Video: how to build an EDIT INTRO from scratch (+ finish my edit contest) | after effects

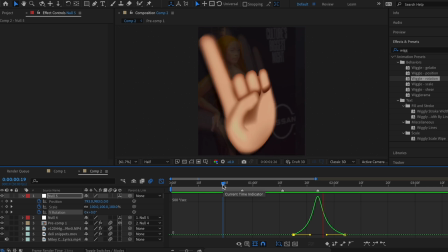It's the same one I've been doing before, nothing new. And now I'm just gonna play that back. So it was good, but I immediately noticed that these should be spaced out more.
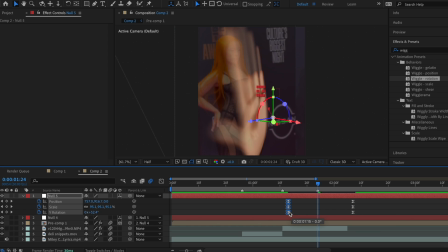So I moved these forward by 3 frames, and I'm also gonna move these back by 3 frames, so that the peak of my graph is still right here at the beat. I've also decided I need to add some Z rotation keyframes to this, just to tilt it a little bit more this way, and I'll also bring the position a little bit up as well. And sometimes I like having keyframes that don't have any mid graphs, because I like to space them out a lot to add some extra flow. So I didn't add a mid graph to these Z rotation keyframes, and this is what that looks like. It's kind of just like really flowy the way it rotates back.
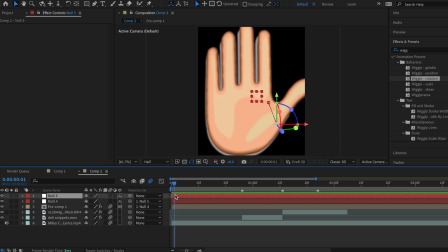So now we gotta go back to the beginning and think, how is this hand gonna come into the screen? I always like to keep this part really basic and simple because it's just gonna fade into something cooler anyway, you get what I mean? So I'm gonna add another null object layer. I'll enable 3D on this and then connect null 5 to null 6.
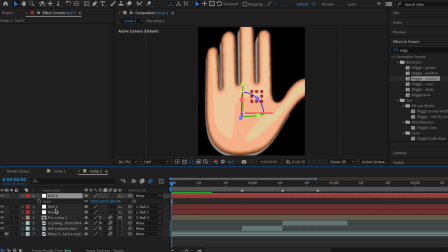And then we're gonna recenter the anchor point of this null to be on the palm. So I'm gonna keyframe the scale at 100 and the Z rotation at 0. I'm gonna bring these a bit forward and then add keyframes for scale and rotation again.
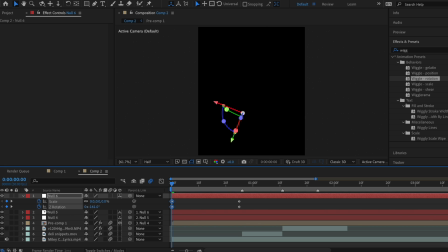We'll start the scale at 0 and the Z rotation at some big negative values, so like negative 190 something, I guess.
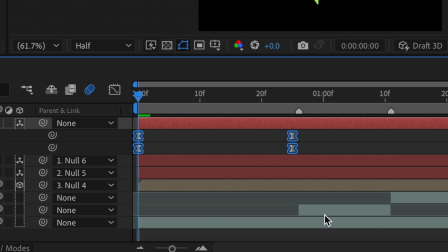Easy use these keyframes. And I'm just gonna re-listen to this part of my audio specifically to see if there's one beat in specific that's best for the hand to pop in at.
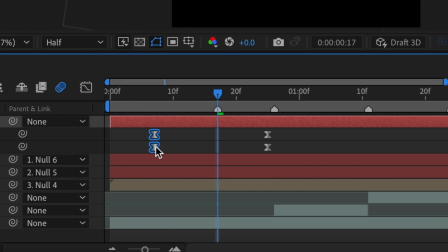All right, I found the beat. I'm gonna mark my timeline here. And then I'll just reposition these keyframes to be centered around that beat.
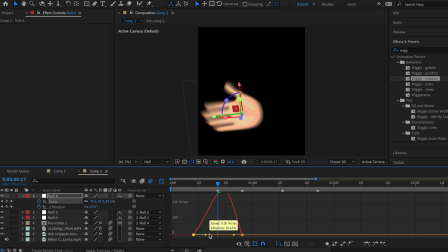Then I'm gonna add mid graphs for both of them.
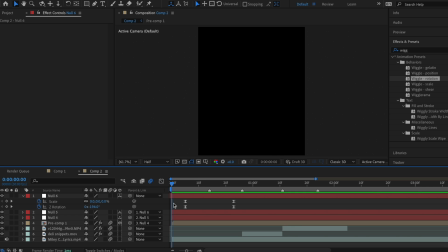If you time this up perfectly with the audio file in the description, you'll be able to really appreciate how cool this looks.
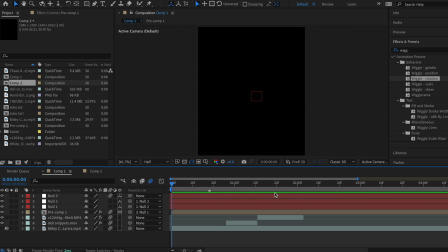All right, a few more things with the hand before we move on to the text. Even though we have clips coming in, I don't want the background to be so plain in the beginning, so I'm just gonna add some solid layers that fade out with opacity.
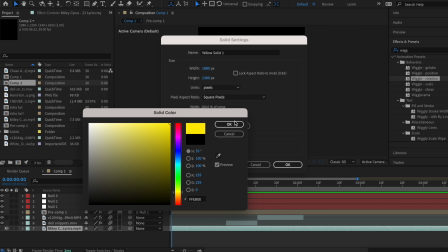Since I have that primary colors theme going on, let's start that now. Do these colors go in order?
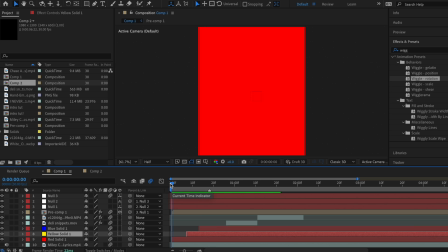I'm just gonna go with my heart. Red, yellow, blue. Guys, literally had a miracle moment as an editor right now.
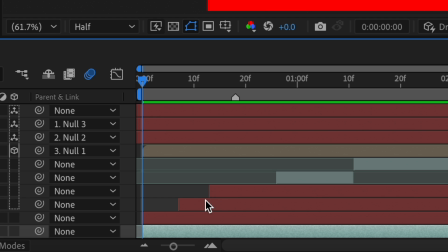I just played it back and I literally pushed them to the exact timing of the beats accidentally. Oh my god, I just scared myself. So these are the beats, and here's my simple little opacity method.
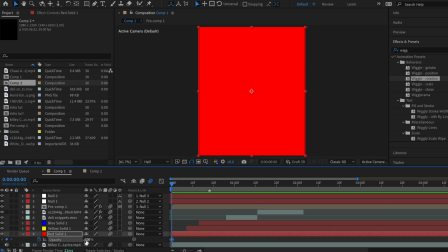At the very beginning, I'm gonna add a keyframe. I usually don't keep it fully at 100, it's just too bright, so I'm gonna bring it down to 80.
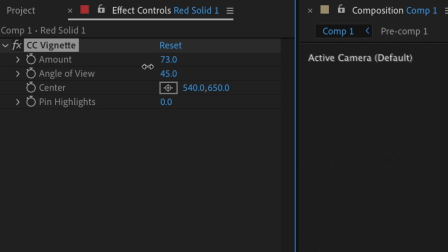I also like to add CC vignette to my solid layers. I decrease the original 100 to about like 70, just because it adds more depth and contrast.
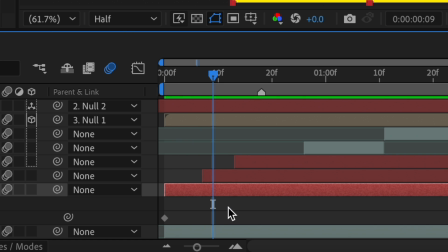I'm gonna move my time indicator forward to around right here, and bring my opacity to 0.
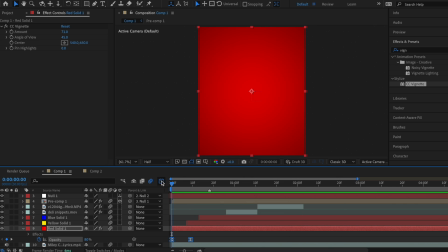Easy as these keyframes, and usually I would add like a slight speed graph, just something like this, but I played it back, I listened to the audio, and I actually really like how it looks with no graph. It's a little bit longer, but it matches the beats really well. So I'm just gonna copy these keyframes and paste them into my 2 other solid layers.
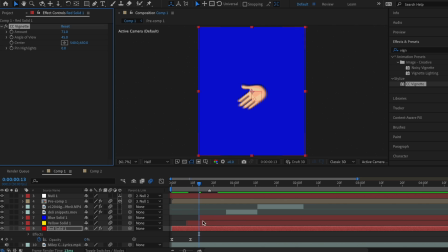I'm also gonna copy the CC vignette and add that to my other solids.
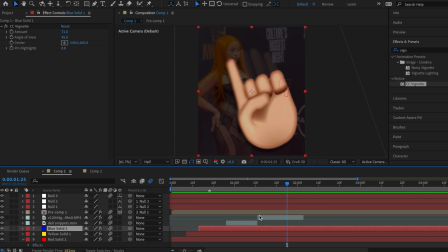I'm also gonna copy one of these solid layers and paste it right under the beat where it says nope. Then I'm gonna look up tint in effects and presets and add that to this new solid.
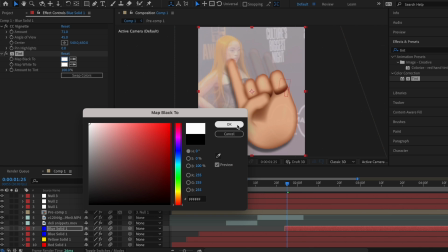And I'm just gonna change the solid layer to white. Easy way to get a new flash in a different color.
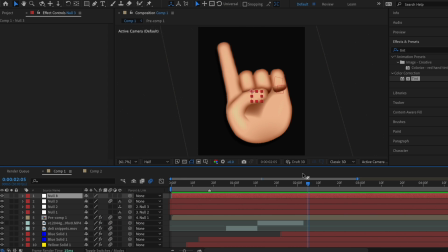We need to have it leave the screen in some way to go to the next part. I'm gonna add one last null layer, enable 3D and connect the previous null to this null. You can change your active camera view to any of these 3 views if you want a better view for when you're recentering your anchor point.
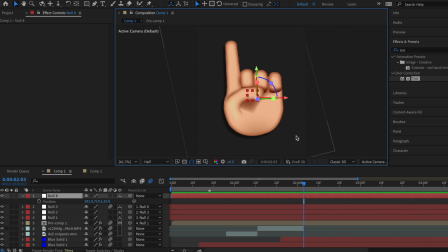I'm actually a liar. I'm gonna recenter my anchor point actually to the wrist, because I realized I want to use X rotation to do like a falling forward type of effect.
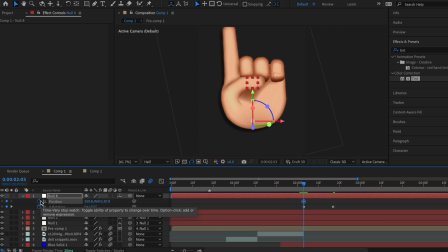For this, I'm also gonna add position keyframes. At the end, I wanna drag it off the screen.
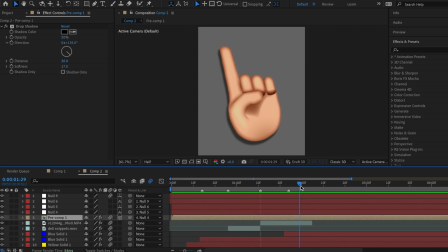And of course, I'm gonna make my mid-graphs. So at the part where Miley says nope, I'm gonna add an effect called wiggle rotation to my hand PNG.
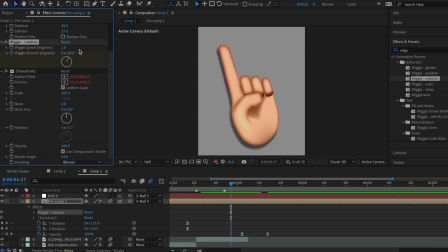I'm first gonna add a keyframe for wiggle amount, and I'm gonna set that to 0.
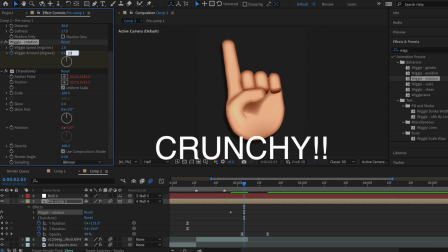I'm gonna move my time indicator forward and change the amount to 20, and then a few frames later, bring that back to 0.
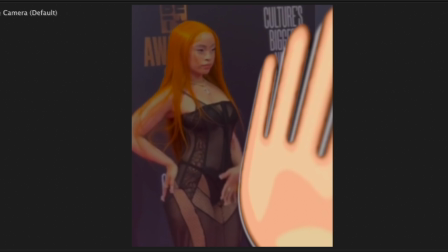Then I'm gonna change my wiggle speed to around 4. Would you look at that? It mimics a finger wagging.